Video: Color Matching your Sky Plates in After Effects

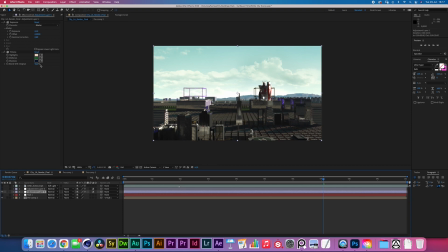[15:13]
But something like 95-90% at the max of a tritone effect seem to be the values where I'm most comfortable with I'd say. And then finally I have a adjustment layer with a camera lens blur and a
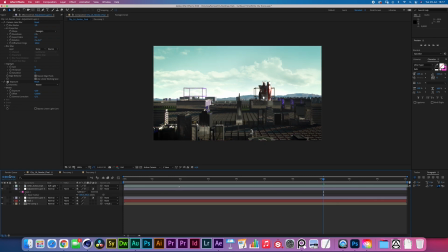[15:29]
vignetting effect with a high feather mask set to subtract. You can see it just gives a subtle vignette to the whole image focusing us on the Gundam and focusing on the center of the image even more. Finally I have some cine action film grain which is just
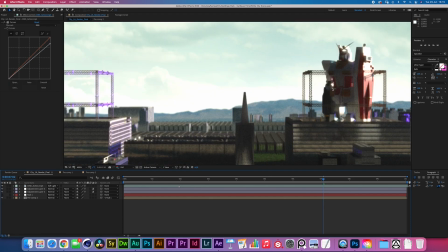[15:46]
one of the more rougher ones I have and there you go it just kind of blends everything nicely.
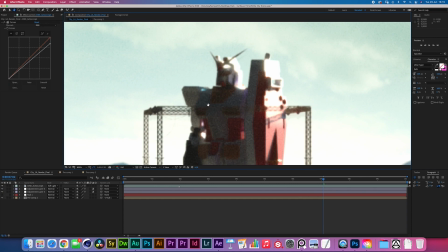[15:51]
Here you can see the Gundam with the bright front light and then a little bit of a cyan and a purple rim light.
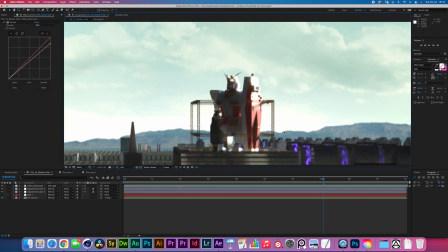[16:00]
The lighting was actually very fun to do inspired by some nonsensical references
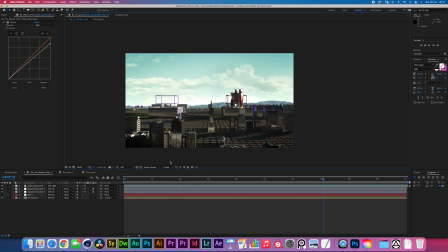[16:05]
I found trying to really give that hyper realism ultra stylized I guess like anime kind of look I guess I guess Pete Anderson kind of look Michael Mann kind of look whatever it is but that's about it so I hope
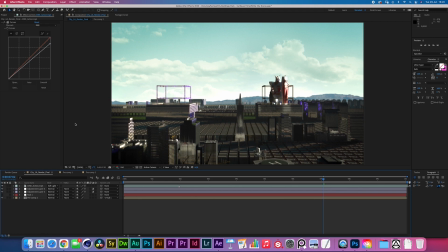[16:22]
this quick video helped you get a bit more clarity on how to approach color matching I would say and how to approach some more sky replacement depending on your scene. I will probably do a few more of these breakdowns just based on whatever sequence we're doing.
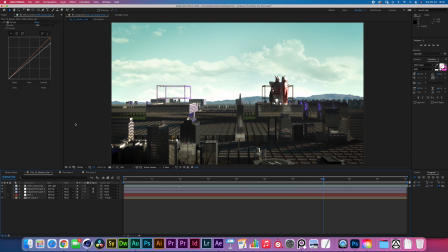[16:39]
The more examples you have probably the better for just understanding how to go about it yourself. Either way thank you very much. Thank you if you are one of the 1260 subscribers that we currently have on Blau Films.
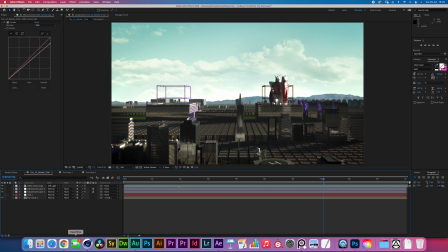[16:55]
It's insane to see that this channel keeps growing and you know people seem to actually care it's amazing it's very very heartwarming to read the comments that i've been getting and me and eric are you know eric is working on a movie right now so he's like extremely busy but but we will
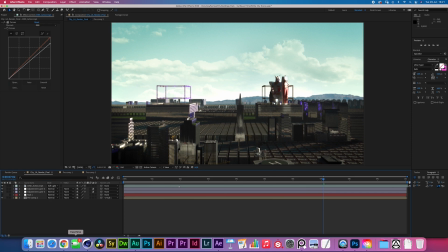[17:14]
figure out some time to pick up the lighting mastery series again because there's just so much stuff that we learned in the recent weeks months and we can't wait to share it with you we're getting gabby on a video this week as well so that's going to be great so all of you
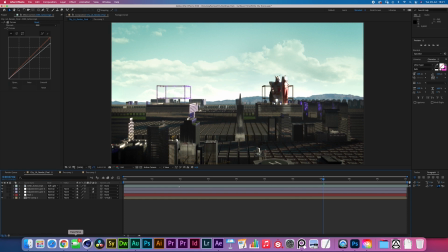[17:30]
interested in editing you know you you got your learning material back on and i will be i'll be doing some stuff as well so be sure to subscribe thank you very much for watching sure to leave a like if you enjoyed the video that helped me out tremendously be sure to leave a
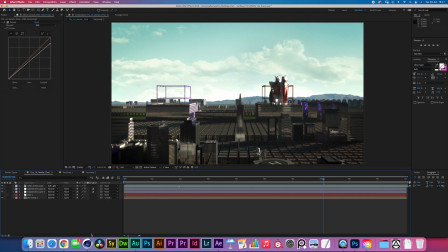[17:48]
comment for whatever you know just like to say hi I like to reply to comments
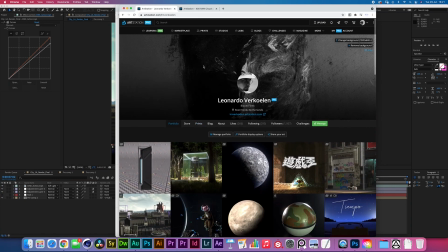[17:54]
and again you know what's up come to the art station store check
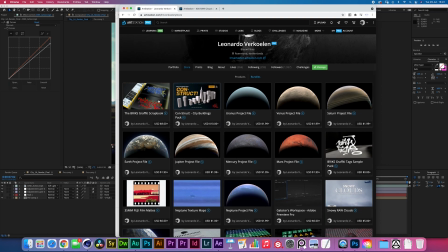[17:59]
out the store bricks graffiti scrapbook made this thing with bricks I'll be doing a video about that soon it's 100% the best graffiti decals pack available on the internet because most graffiti decals pack you can see that
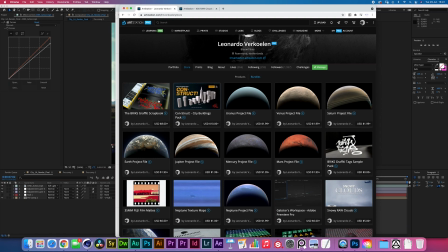[18:16]
they were made on a wacom these have been made on a massive wall
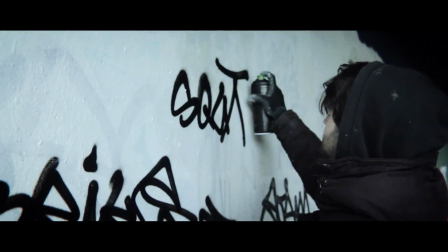[18:21]
with a bunch of different caps on different spray cans so get
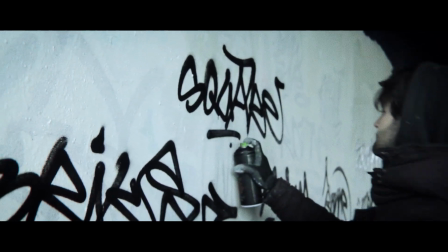[18:27]
these if you're into urban environments construct if you are into urban environments i guess
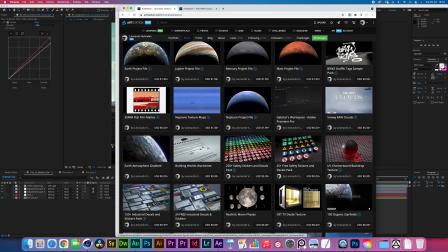[18:32]
the cloud packs will help you out tremendously decals packs for whatever you need organic star fields and
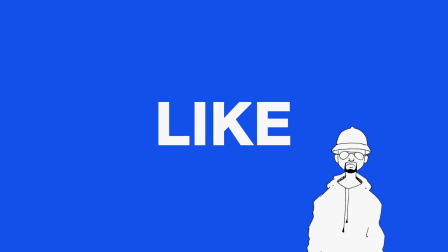[18:39]
a bunch of planets that's everything we have for now with a lot more to come so uh thank you talk to you soon bye